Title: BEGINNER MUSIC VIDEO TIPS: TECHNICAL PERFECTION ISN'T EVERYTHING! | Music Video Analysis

Hey guys, welcome back. My name is Cinemax Only, and today we're going to be talking about the art of a music video. I come from a film background. I graduated with a film studies degree as well. So for me, a lot of it is just, going back to the roots of dissecting and analyzing different music videos. For me, I love video essays. I love consuming them. I think when they're done right, it really, can highlight and make arguments on points of movie, film, video that not necessarily everyone was thinking about when they were consuming it. For me, I like that little bit of extra analysis when it comes to watching videos, because I think, analyzing and critiquing other people's videos allows you to understand how they're doing it, how they're choosing to shoot something, which then is just extra knowledge for you when it comes to when you're in that same situation. For me, I get a lot of my ideas for sports videos through music videos. Stuff I see come up, I'm like, okay, how can we replicate that in a hype video? So for me, consuming music videos is something that allows me to develop as a filmmaker, and I wanted to share that with you guys today. Jumping right into it, let's dissect and talk about Jumbotron Shit Poppin by Drake, shot by Tristan CM and directed by Tristan CM.
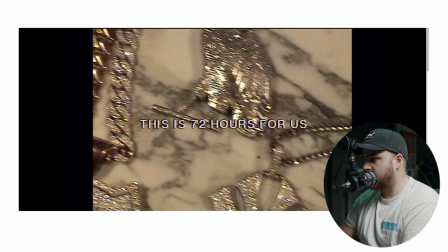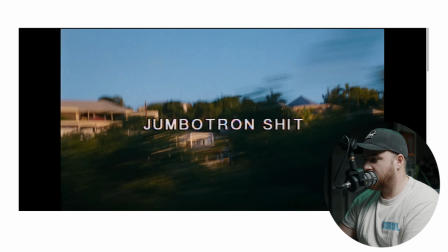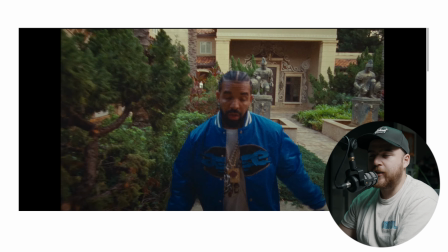88s
I mean, for the first 9 seconds of the music video, I think it's super important to really kind of digest what it is, and it tells you everything you need to know to watch the rest of the music
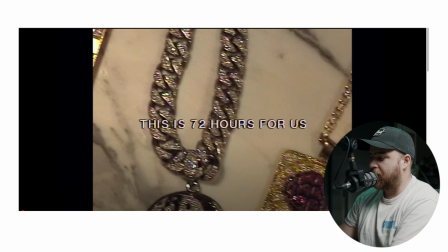97s
video, and I think it does it really well subliminally. So I mean, obviously the first shot is just a bunch of chains, and then you have a golden PSP,
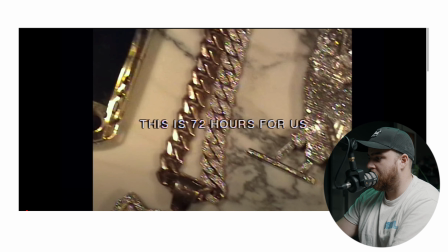106s
you have a iced out OVO chain, the owl, then you have a New York Yankees logo,
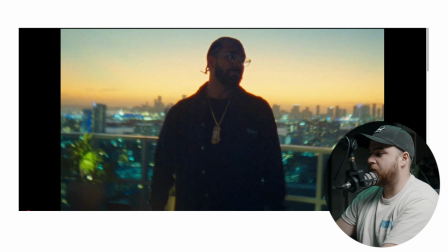111s
and then it goes to a shot that's blurry of Drake. He's not totally in focus, but he's standing somewhere on a penthouse rooftop with the sun going down. It's just a beautiful shot. What I think a lot of people could take away is hey, not every single shot that that isn't 100% in focus doesn't necessarily have to be a throwaway shot.
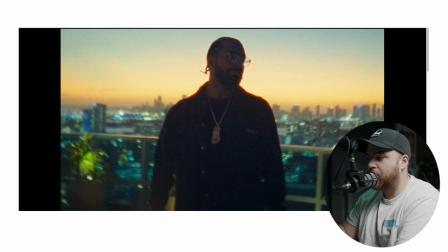130s
It's something that you could still use, you could still throw in the beginning. It's still, in this case, the whole point of the music video is to show a vibe.
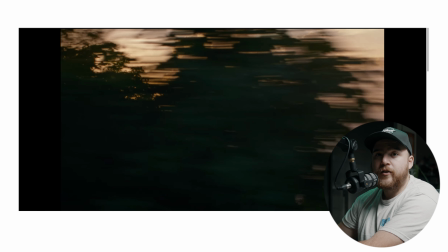139s
It's to portray 72 hours in Drake's life. And then the shot of the trees moving fast, the trees not totally in focus. It's showing motion blur. I think this shot just kind of represents the rest of the music video. A lot of it is quick cuts, fast paced.
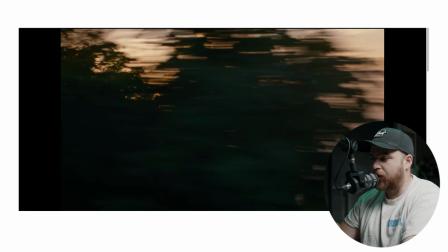154s
It represents, that 72 hours is a blur. Life is like a movie, that sort of stuff. So I also think, the way that Tristan uses it within this music video is ways to, cut different shots together to make sure that things flow a little bit and speed up the pace a little bit.
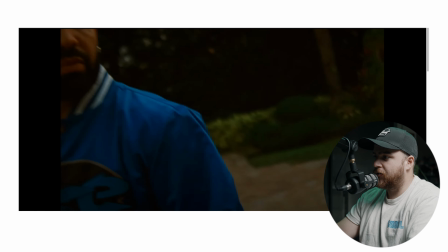172s
This shot is probably a throwaway shot, but it's just Drake's face in the corner, and then boom,
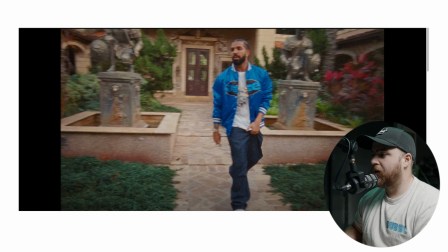179s
he's dropping the camera off his shoulder, and then he uses that to transition into the shot of Drake. And I think this shot is also pretty interesting too.
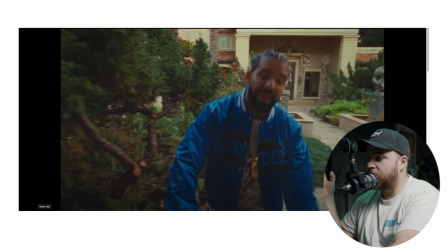192s
What I think is also super cool is this is me definitely over analyzing a music video, but I just think it's super cool that it just shows, hey, you don't necessarily need to have everything in frame, in shot, perfectly shot. When I was younger too, this is definitely shot handheld, probably on a shoulder rig.
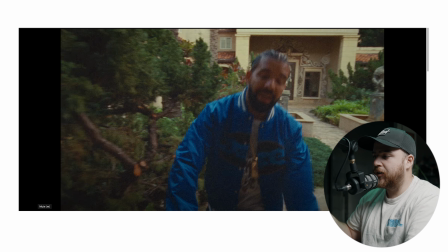210s
Definitely younger in my career, I thought everything had to be shot on a gimbal. Things had to be super smooth. Everything had to be in slow motion. There isn't just one way of doing things, and one way isn't necessarily the best.
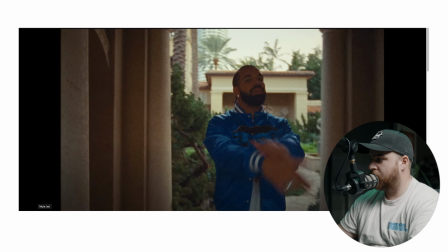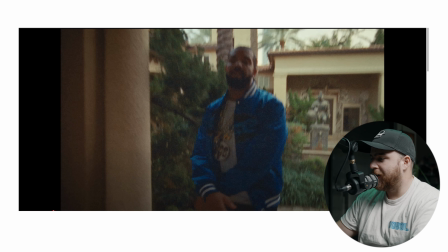227s
So I think what we can break down from that part, when he's walking up on the step and he's not totally in frame,
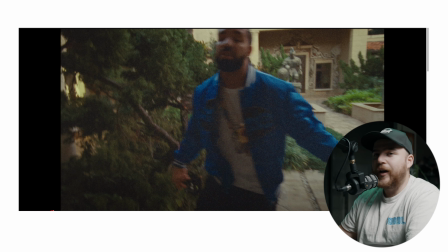233s
I know a lot of videographers would be like, oh, we gotta redo that take. But for this, it's just hey, this is natural.
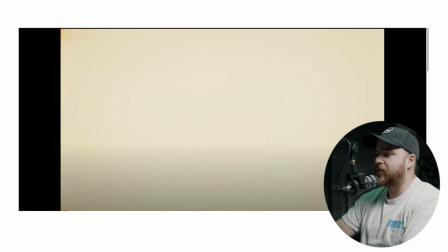239s
Look, this shot right here is just literally Drake's back, but he takes it, uses a film burn to then cut to the skyline.